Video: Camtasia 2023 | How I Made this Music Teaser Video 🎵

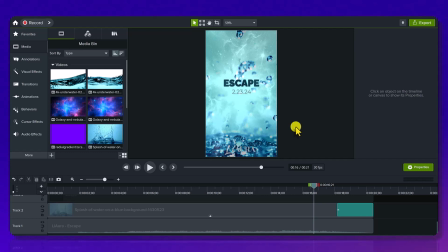0:00 Let me show you how I made this promo music teaser video in Camtasia.
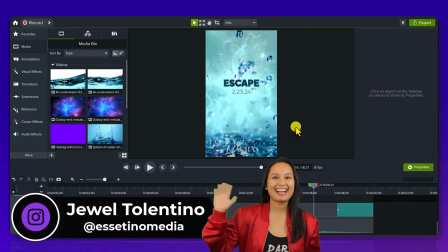0:06 Hey everyone, how's it going? It's Jewel Tolentino here from Essatino Media, and on this channel, we show you how to create profitable content.
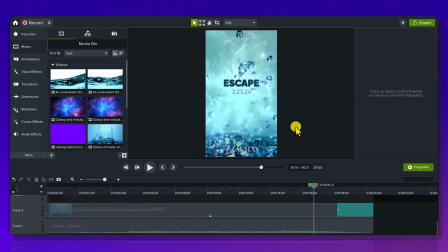0:14 Alright, so if you don't know, my business partner, Arit, the other half of Essatino, she is a singer, and she is releasing new music this year. And because I'm a video editor, I've been making her video promo materials.
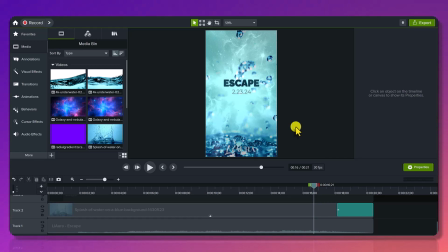0:30 So let me show you what I made for this teaser video.
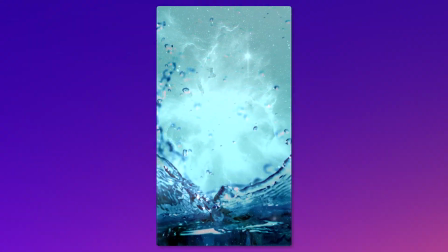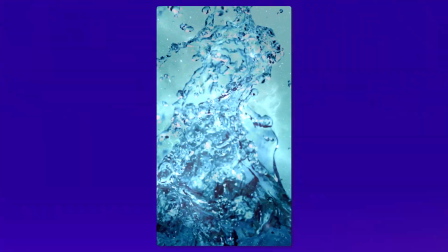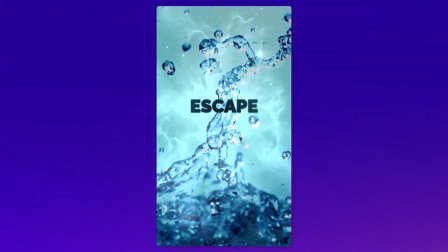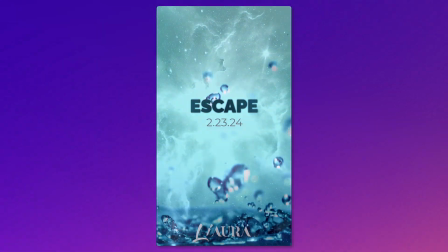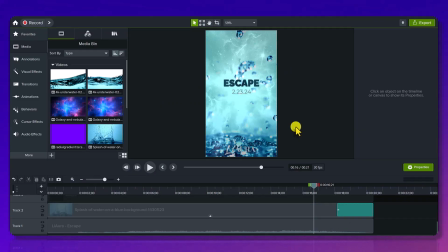0:54 Pretty cool, right? That was a 20 second clip showcasing and being a teaser for her upcoming song. By the time that this comes out, the song is already on Spotify. You can see the name of it right here.
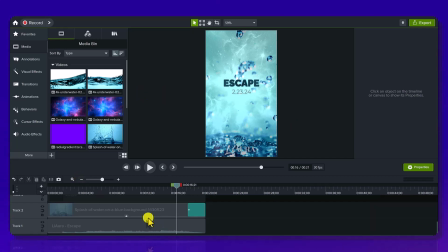1:08 So let me show you how I made this thing. So this is the timeline right now. you can see that it was only 20 seconds long and in total we've got six tracks.
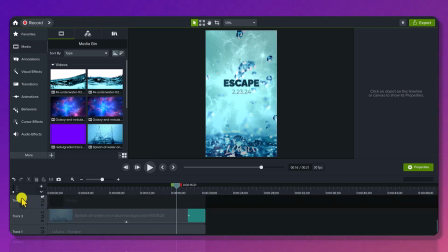1:19 I ended up cancelling this track here, track three, so we've got six tracks going.
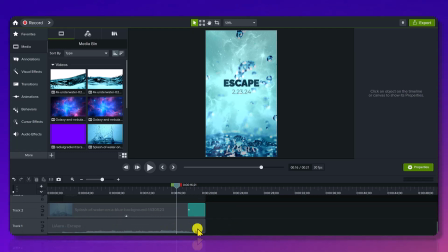1:25 So track one, I always like to start with the music. Now because this is a promo video for my business partner and her new song called Escape, that's obviously gonna be down at the bottom. Now I created three promo teaser videos in total and we actually
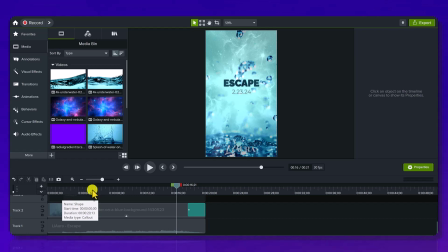1:42 wanted to tease the beginning middle and like a crazy part in the song so this was teaser promo number one so this
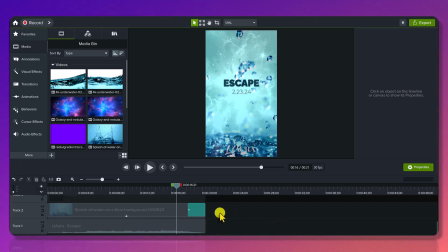1:51 is going to be like the beginning part of the song and if you heard the song you can see that it's not getting to a crazy part yet it's more
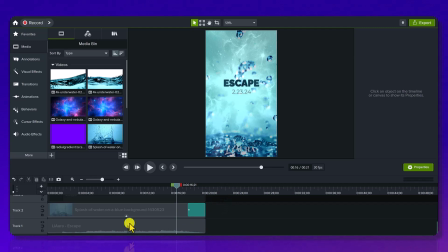2:01 mysterious soft and that leads into the water here. I specifically chose this clip not only because it looks so cool but because I thought that it matched the theme of the song.
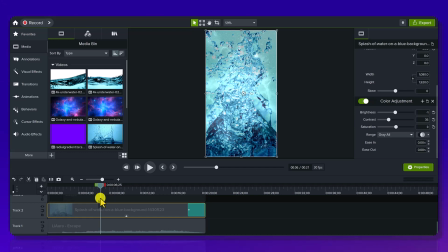2:17 So what I did was I went on to Motion Array which is where we get our video
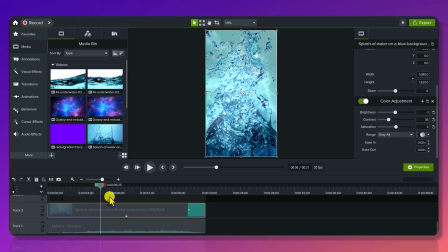2:22 footage from and if you're interested in checking them out you guys can head down to the description below. But I love Motion Array and their wide variety of really cool abstract video footage,
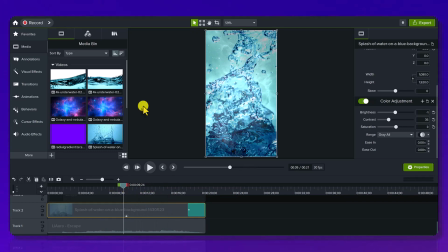2:35 b-roll footage that you can use. Oh and just a side note, you can see that this video is vertical. You want to make sure to set your project settings and the size dimensions before you actually start editing. So this was mainly for Instagram and Shorts so that's why it's vertical but
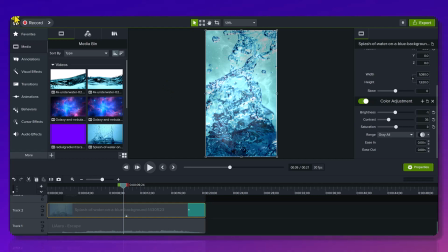2:53 you know you can put this on facebook as well and how you set your project dimensions is going file
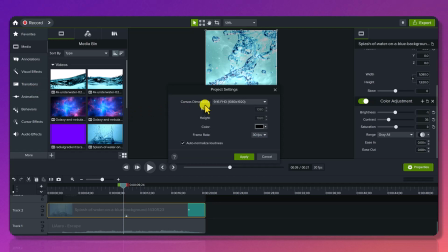2:58 project settings and you can see it is at the
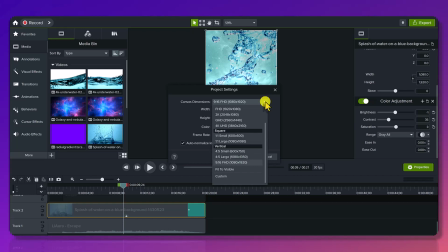3:03 19 by 16 which is vertical which is under here so
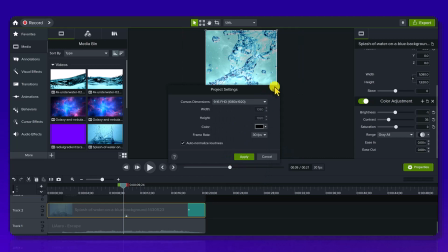3:09 you just want to make sure to set that click apply and set that before you start doing any editing because if
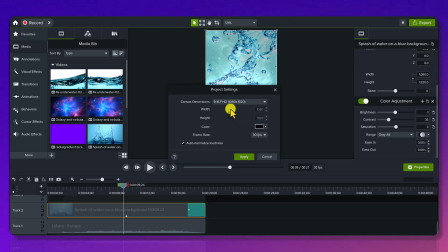3:17 you edit it widescreen and then later on you want to switch it to vertical you're going to have to resize everything and it's gonna be a pain in the butt.
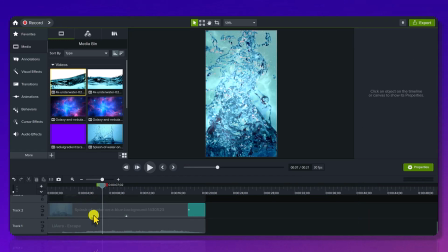3:24 Next was the video footage of the water here.
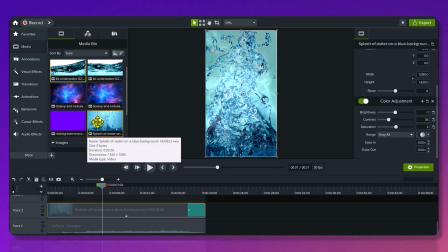3:29 So this is the video footage of the water and I got this from a website called Motion Array. So I found this one here and I felt that it matched the song really well.
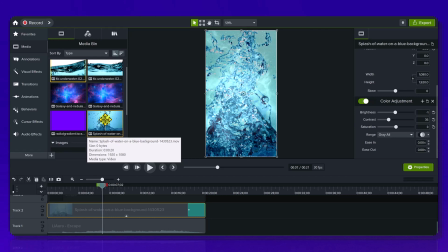3:41 You can see that my business partner Arit, her album cover is this right here of Escape.
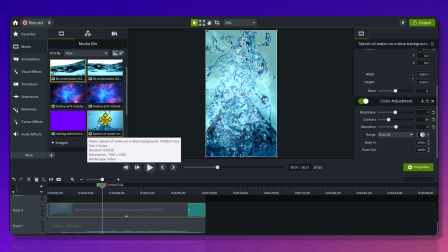3:47 So it already had a water theme going on and And so I went on to Motion Array and I found this clip and I thought it was so cool.
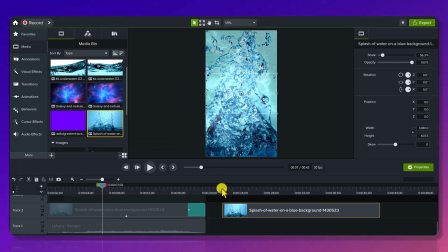3:54 This was the original clip.